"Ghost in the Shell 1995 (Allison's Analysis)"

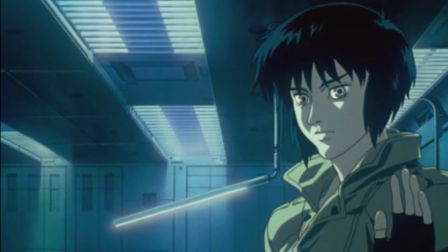The next shot is just her through the glass, distorted in color,
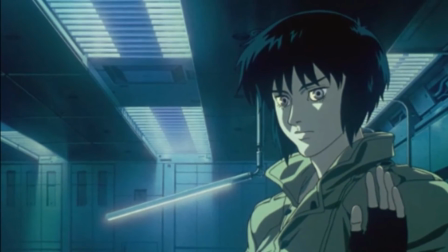perhaps telling the audience that the mind-body dualism is a fallacy and her perception of herself is all there really is.
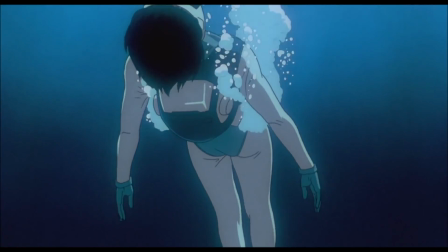The image then fades to the diving scene, which is the next most important scene in terms of symbolism and theme.
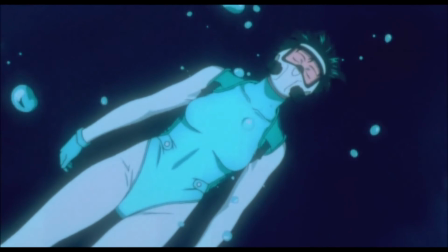This scene is a recreation of the opening sequence of her birth.
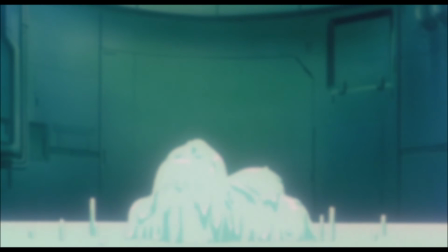She even later says that she imagines she's becoming someone else, sort of like a rebirth,
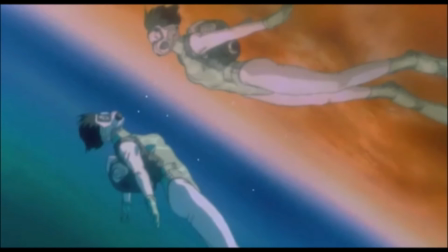prophesizing the birth of her offspring with the puppet master. It's also important to note the color symbolism. The water is very blue, and the sky is very orange. These are opposite complementary colors.
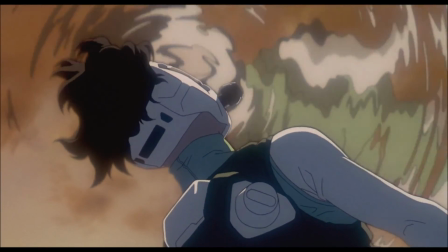As she rises, the two meet and blend somewhat, symbolizing her union with the puppet master,
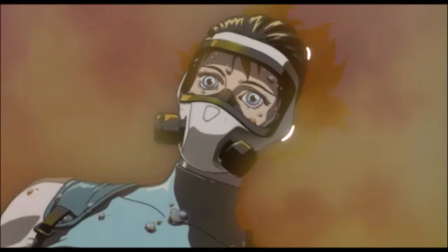as he is said to be her opposite, or reflection, and also the idea that the mind and body are actually one entity.
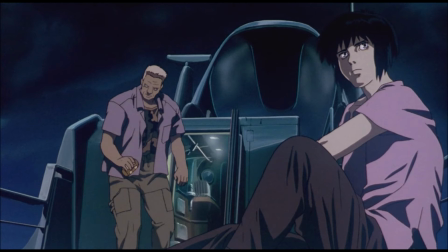Bateau and Motoko talk, and she expresses that she feels restricted within boundaries.
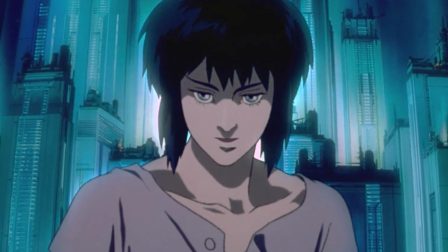This sets up motivation for allowing herself to integrate with the puppet master.
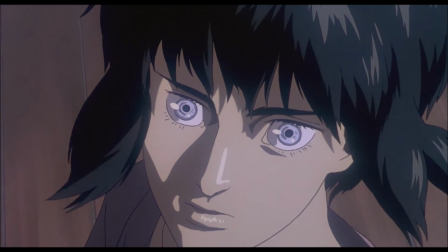At the end of that scene, the puppet master delivers the Bible quote about seeing face to face.
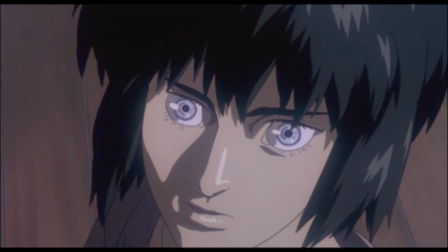This deeply unnerves Motoko, and the next scene is her on the ferry pondering her own humanity.
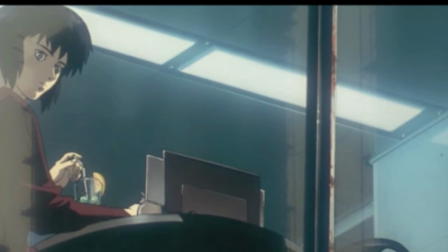She makes eye contact with a cyborg of the exact same model as her,
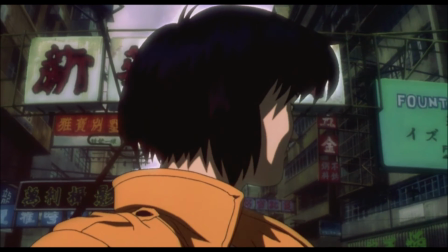and she has a tormented expression, which is really the most facial expression we get out of her in the whole film.
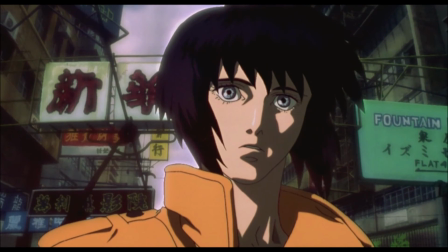She clearly feels that she is not human in a typical sense.
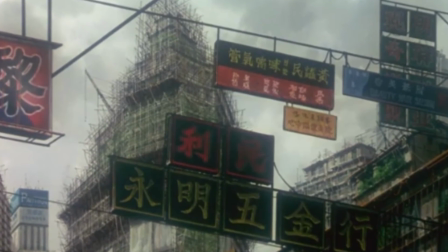She looks at buildings under construction, perhaps because she is wondering if all she is another human construction.
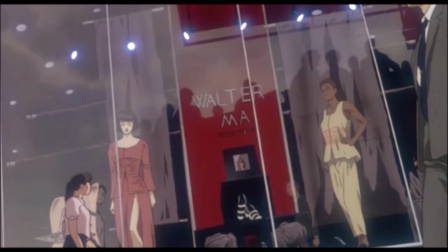This idea is reinforced when we see the long shots of mannequins, some with similar haircuts to her,
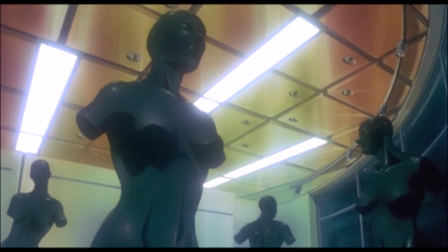some nude like she often is, and some even without arms, which is foreshadowing to when she loses her arms later.
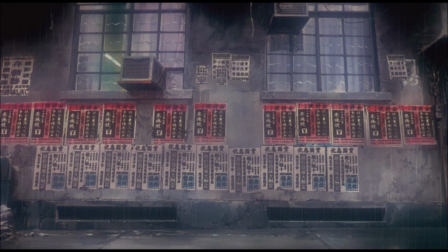There are multiple copies of posters on the walls, perhaps a comparison to her mass production.
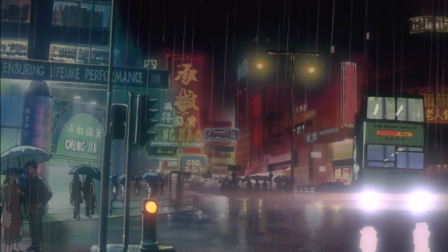We see signs saying things like, ensuring lifelike performance, like how Motoko's body is merely a lifelike performance.
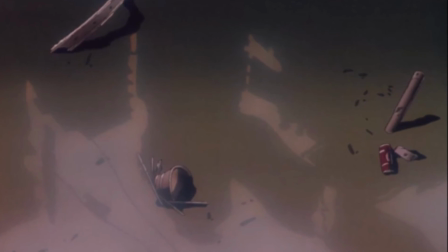There are also long takes of garbage like bicycles and other tools in the water to
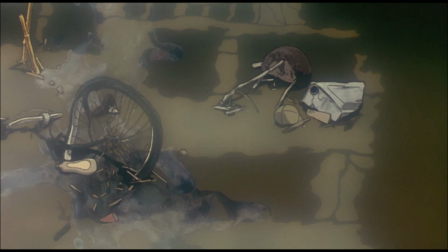symbolize her anxieties of being discarded this way once she is no longer useful.
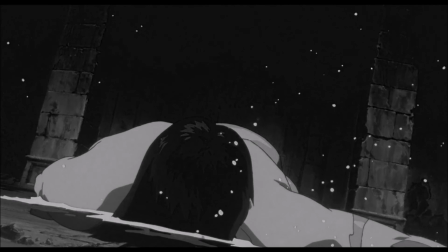This is also foreshadowing because after she breaks her body trying to destroy the tank, she is thrown in the water, unable to move.
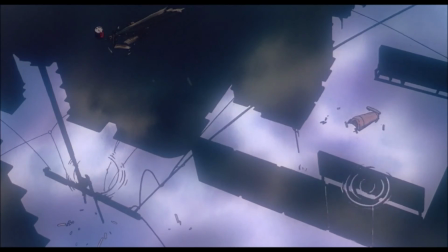I believe the rain in this scene is also meant to express her inner sadness.
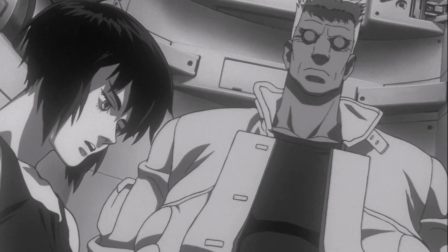The turning point of her inner turmoil is when she learns that the fully cybernetic brain of the puppet master may have a ghost.
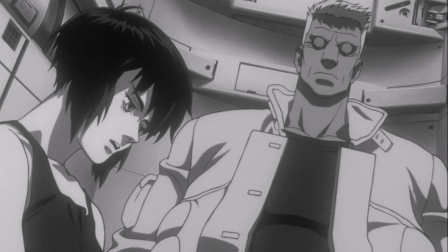She expresses her concerns to Bateau that she may be entirely synthetic as well.
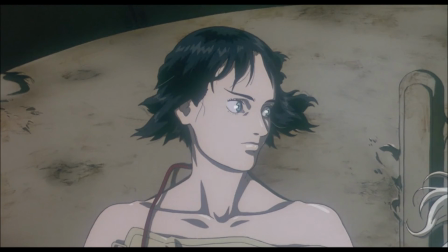Both these worries and her desire to break past her boundaries motivate her to get to the puppet master first.
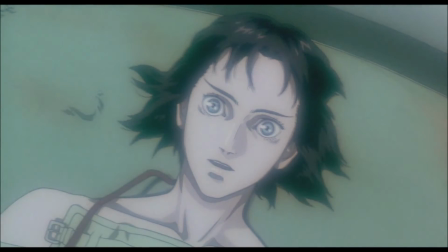When they speak, the puppet master offers her an answer to her inner identity problems
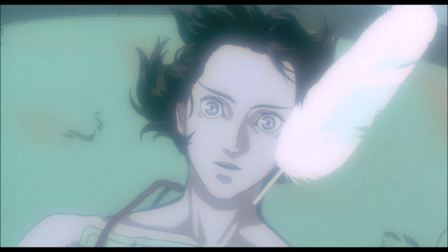by telling her that holding on to her identity will only restrict her,
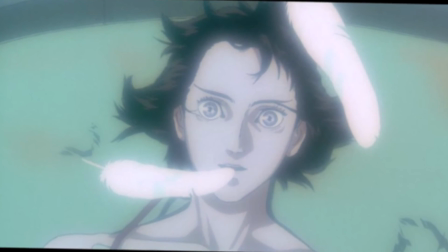and that people are in a constant state of change anyways. This appeals to her desire to expand herself as well.
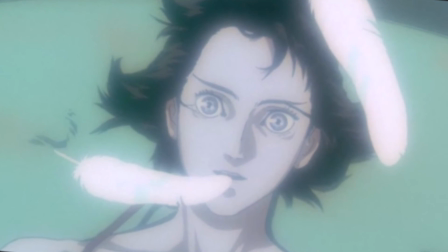He also gets into how they are like mirror images of each other.
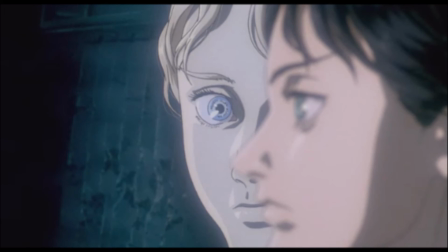He can move around unhindered in the network, and she can move around in the physical world.
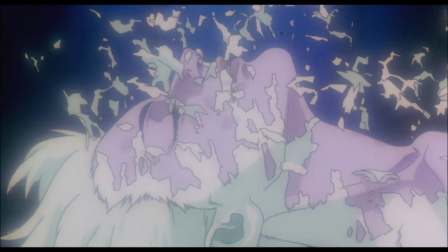But yeah, that's pretty much it for the major themes. There was some minor religious elements, like the Corinthians quote,
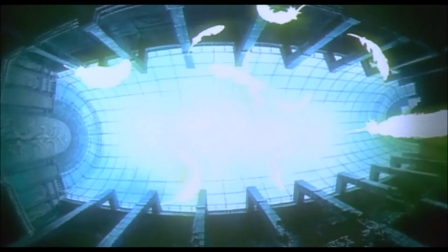and how the union of Motoko and the puppet master was described as some sort of spiritual ascension, complete with angelic imagery.
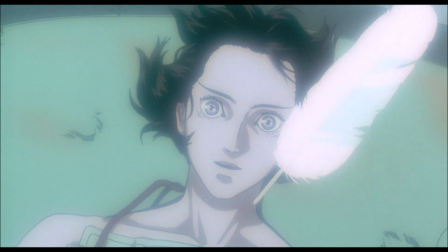The whole topic of mind-body dualism goes on and is really worth researching on your own.
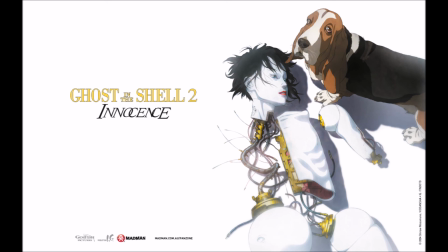The sequel to this, Ghost in the Shell Innocence, is supposedly even more abstract.
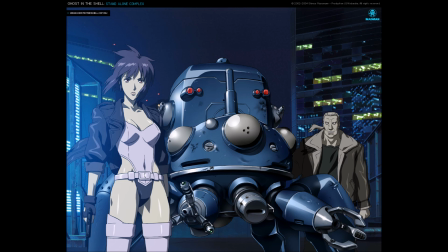I haven't seen it, but I'll give it a watch. I have seen the show Standalone Complex, which is incredible and is just as good as this film. It's just, a whole show, so you get so much more out of it.